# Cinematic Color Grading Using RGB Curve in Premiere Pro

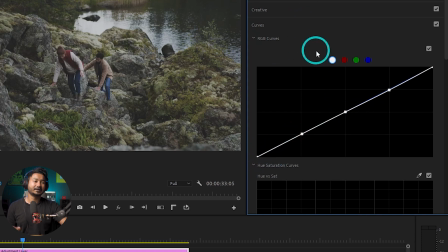So this is apparently doing the same thing if you just adjust from the basic correction,
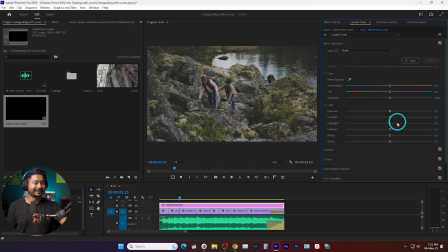and if you adjust the exposure, contrast, highlights, shadow, we are apparently doing the same thing. But for this video, we are using the curve, which is RGB curve. So I want to add some contrast for this video.
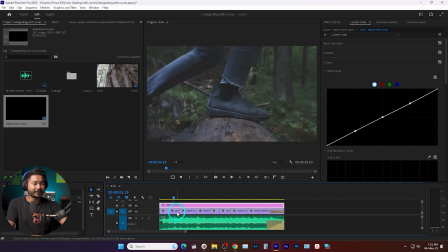Just select a video frame that is the hero frame that will carry the average color of your whole video. I think this one is great. There isn't excessive highlights or excessive shadow here on this video clip, so I'm going to use for the reference, right?
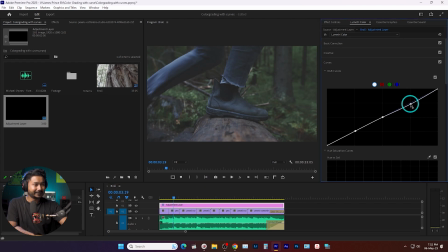So I want to add some contrast here. To add contrast, you need to click and drag this highlight portion so that the highlights exposure boost a little bit light, and then you need to decrease the shadow portion a little bit so that it adds some contrast.
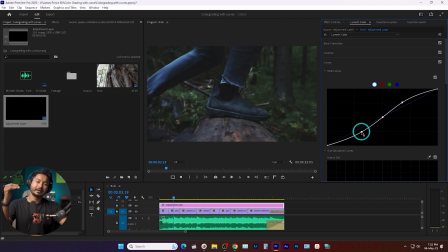It make the difference from the highlights to shadow a little bit more so that it pops out, right? Again, if you change this one, this is the black color. If you change this one, it will add more contrast, and if you increase this one, it will add faded look.
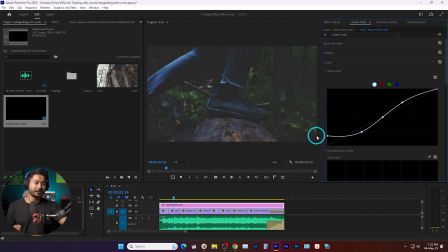If you want to have faded look, you can just click and drag it in the upper side so that it adds some faded look. I'm not going to use that.
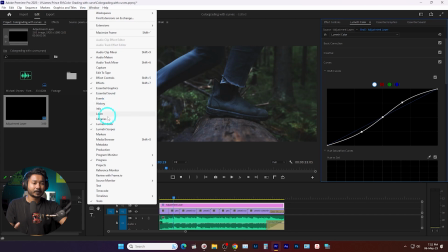I'll just go to here on my window panel, and from here I will enable Lumetri scope, and from here I will see whether it is clipping or not.
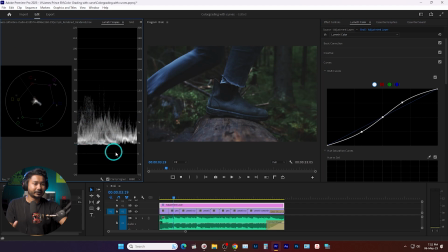So this is the clipping light, which is zero.
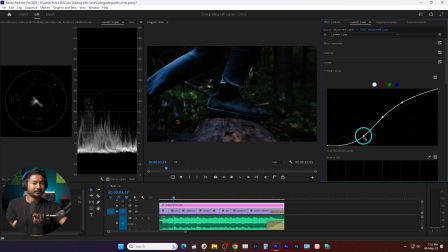If I add more contrast, you can see it is going towards the zero, so it is clipping, right? I am not going to clip it. I'll just keep it here, and then I'll just keep it this one very gentle adjustment.
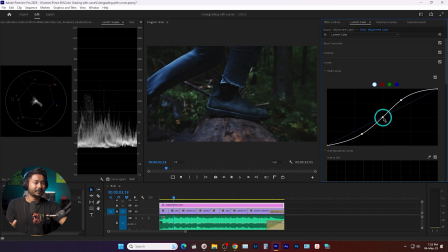I'll not add excessive adjustment, and then I'll just increase mid-tone a little bit.
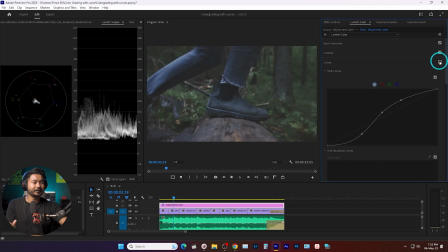So if I show you the before, this is the before, and after adding some contrast, this is our after, right? Now if you want to alter the color of your video, you can use the RGB curve, which is the right beside of this exposure curve, right?
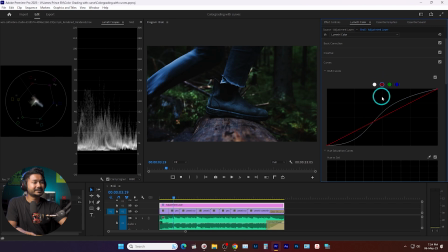If I click here on this red section, you will see there is a red line. This is the green, this is the blue section. So we can alter the color of our video using these curves. If I click and drag this red line here on the upper side,
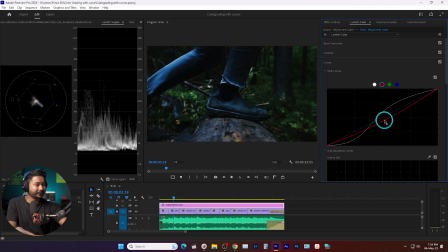it will add red color on my video, and if I click and drag it in the downside, it will add cyan color. The opposite of RGB is CMY, which is cyan, magenta and yellow. So when you are decreasing the red, you are apparently adding cyan color.
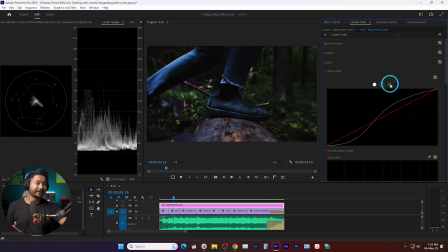Again, if I go here on the green section, if I increase the green, it will add green color, and if I decrease the green, it will add magenta color, right? And again, if I go here on the blue section, if I increase it, it will add blue color, and if I decrease it, it will add yellow color.
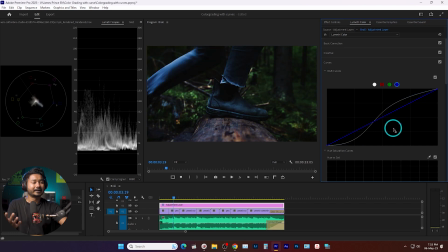So you can alter the color of your video using this curve. Suppose I want to add some teal color here on my video, then I can click and drag the shadow side here, because I want to add the teal color on the shadow section.
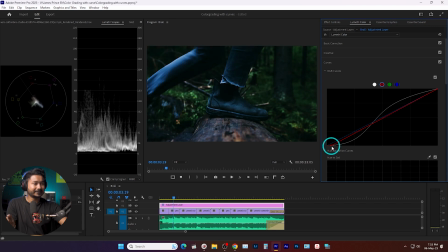So I want to click and drag this black line here on this cyan side, right? So it is adding some teal. Again, I have to go to here on this green curve, and from here
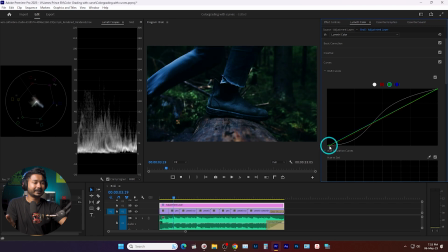I will just decrease the green a little bit. So here is the teal look. And again, I want to add some yellow color on my midtones and shadow. So I have to click here on this blue curve. Then I have to click and drag this downwards.
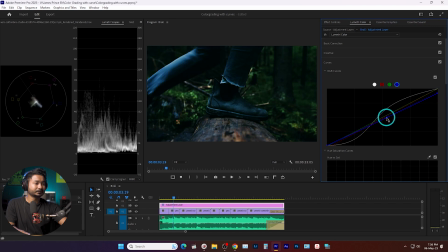Again, I have to drag this downwards. So I am adding some yellow colors on my highlights and midtones.
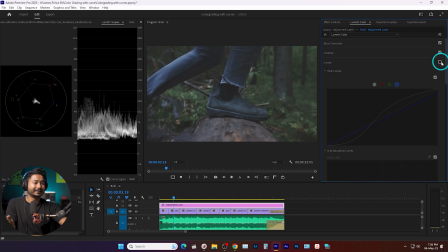So that's it. If I show you the before, this is the before and this is the after, just by using curve adjustment.
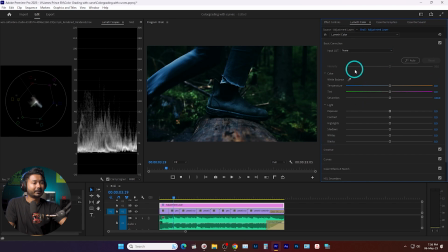Now, if you want to add some saturation, you can go to our basic adjustment, and from here you can add some saturation. Just add a little bit saturation. If you add a lot of saturation, it will not look professional. Sometimes if you decrease the saturation, it will look very moody.
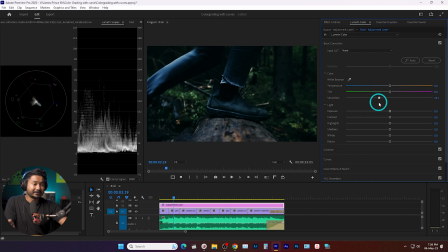So if you are towards to a moody look, then you can just decrease the saturation a little bit. Then you can go to here on the vignette section and then add some vignetting and change the midpoint.
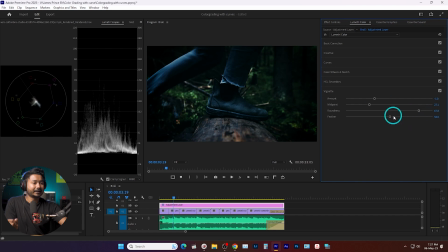Again, go here and add a little bit roundness and feather it a lot, maybe this much. Okay, so it is directing our eyes, the audience eyes, towards the middle point, towards the center point, right?
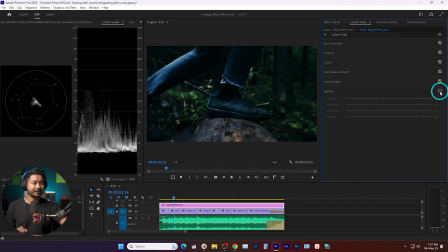So if you show the before, adding the vignette, this is the before adding the vignette, and after adding the vignette, this is the video. Now we have to scroll through the video whether the clip needs individual adjustment.
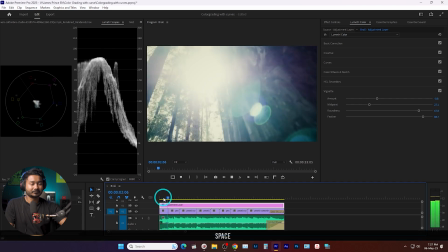So here is the first one.
Wanna take the longest trail with you.
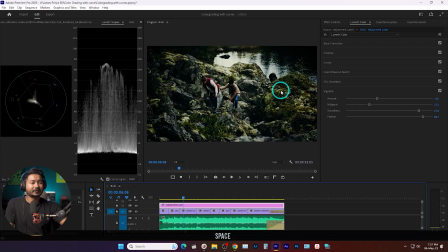So I think this one is looking very contrasty. And for this clip, I will select it individually and then I will decrease the contrast a little bit. Maybe this much. I'll decrease the highlight.
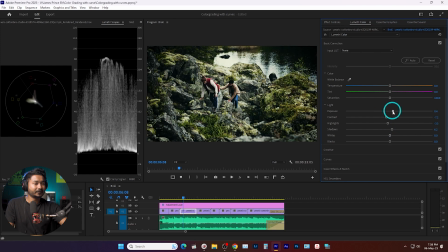I will add some shadows. Then I'll increase exposure a little bit, right?
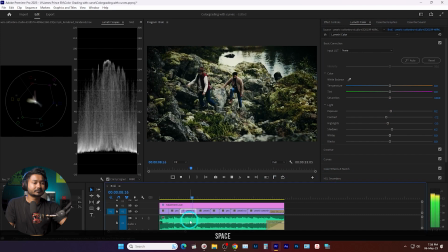The one that starts right when we say I do.
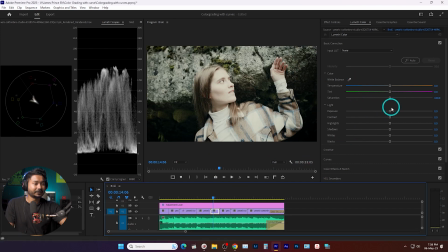So here in this clip, the exposure is a little bit high, so I'll just decrease the exposure, and maybe I will add some saturation for this clip.
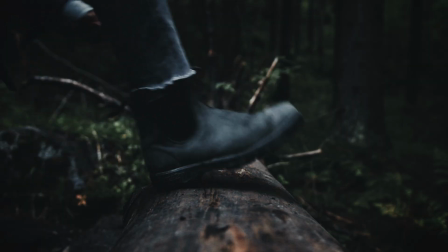I wanna take the longest trail with you.
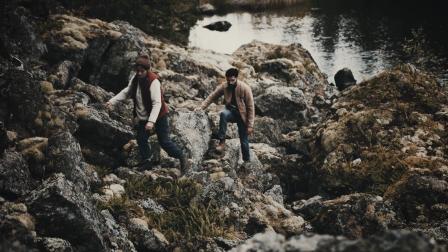The one that starts right when we say I do.
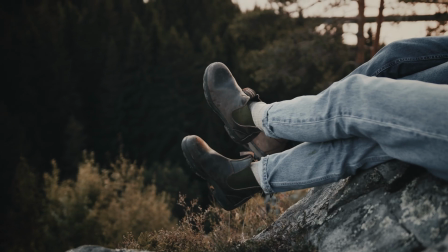From Mary Hall to Brianna Drive to Grand Marais and up the mountainside,
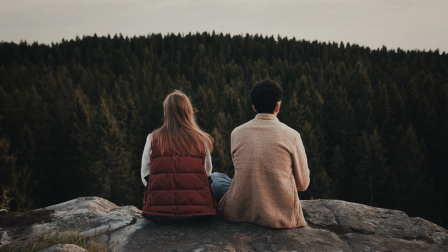we'll keep chasing this our love so true.
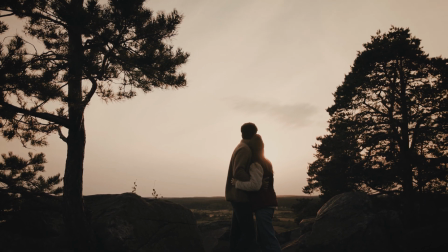Forever only running after you.
So that's it. That is how you can make a cool B-roll using Adobe Premiere Pro. I think you have got the idea how you can arrange the clip with the music and then how you can color grade it. I think you got it right. If you have any question, then you can write it in the comment section below. And if you're new to this channel, want to learn Adobe Premiere Pro video editing, then you can subscribe to this channel, because I am uploading Adobe Premiere Pro tutorials every single day. hope that they have your heart. I'll catch you guys on the next one. Until then, goodbye.